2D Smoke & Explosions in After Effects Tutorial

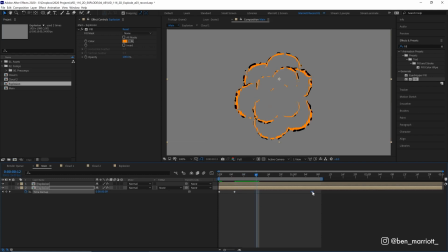743s
And then around here, I want to start to bring this more forward to clean it up. And eventually we want it hidden behind these black layers. Now when we play that back, that is looking much better. So we get a nice fiery element here. And then they disappear and we're just left with the smoke.
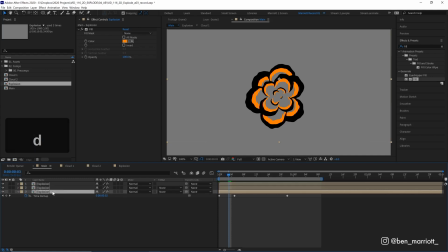759s
Wonderful. And if we want another layer, we can duplicate this explosion layer again. On our bottom layer, let's turn this from orange to more of a yellowy orange. And we can drag both of these keyframes and just pull them back as well. Don't want to go too far. There, it looks pretty good. And then let's drag this second one back a bit more forward as well.
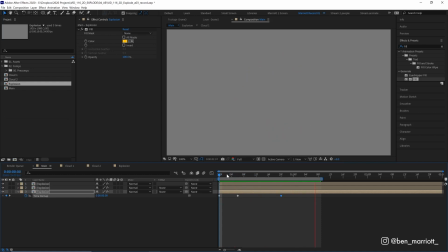778s
So we get lots of color at the start, and then it kind of fades away into these clouds. And at around here, we can get a bit of color showing through, and that kind of looks ugly. We don't really need that here. So we can just select these two bottom comps, press Alt and square right bracket to just trim them to this point.
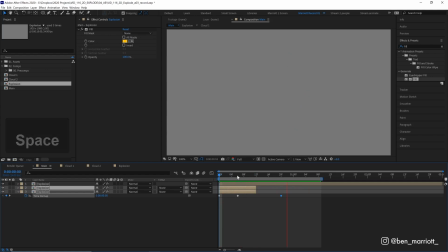795s
So then we don't need to deal with them at all. And one last thing I want to do is lower the frame rate on this. So on a new adjustment layer, I'm going to add the effect posterized time and set that to 12. So it just looks a bit more hand drawn. And there, that just looks a bit more cartoony.
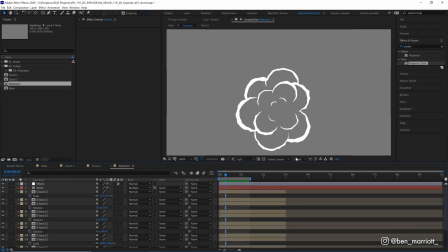810s
And the reason why I didn't do this on the adjustment layer inside the explosion is because it wouldn't really let us time remap efficiently.
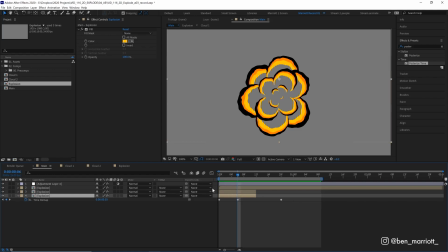816s
And we wouldn't be able to get these sort of inner colored layers if we were posterizing earlier in our effect stack.
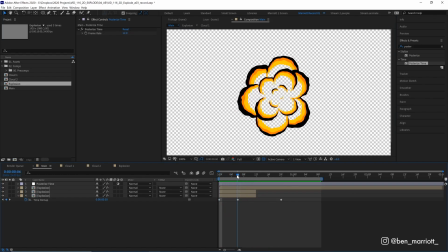821s
And of course, this is all transparent, so you can drag this comp onto any of your footage and you have a nice little explosion.
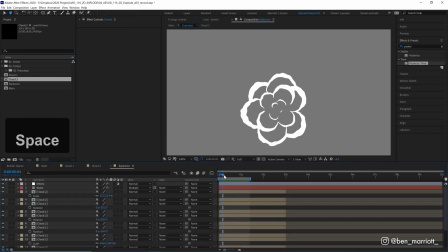828s
And we've taken a really simple animation, two circles scaling up, and then we've added a bunch of effects to distress it and some noise to make it break apart,
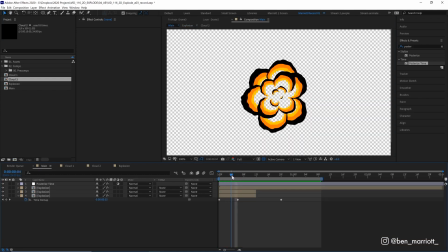836s
and learned some timing techniques to slow it down and get layers to your animation. And you can take some or all of these techniques and apply them to a lot of your animations to give them a bit more of a traditional cell animated feel.
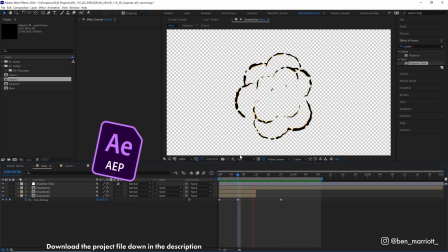847s
And again, this project file is free to download in the description.
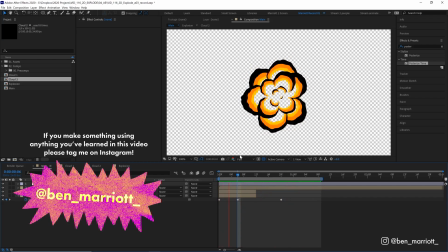850s
So please go ahead, tinker around with that, play around, and I'd love to see what you can make applying these techniques to your own animations. If you'd like to learn animation and motion design techniques, I've got a playlist of some of the best tutorials on this channel for you to take a look at. I'll see you in the next one.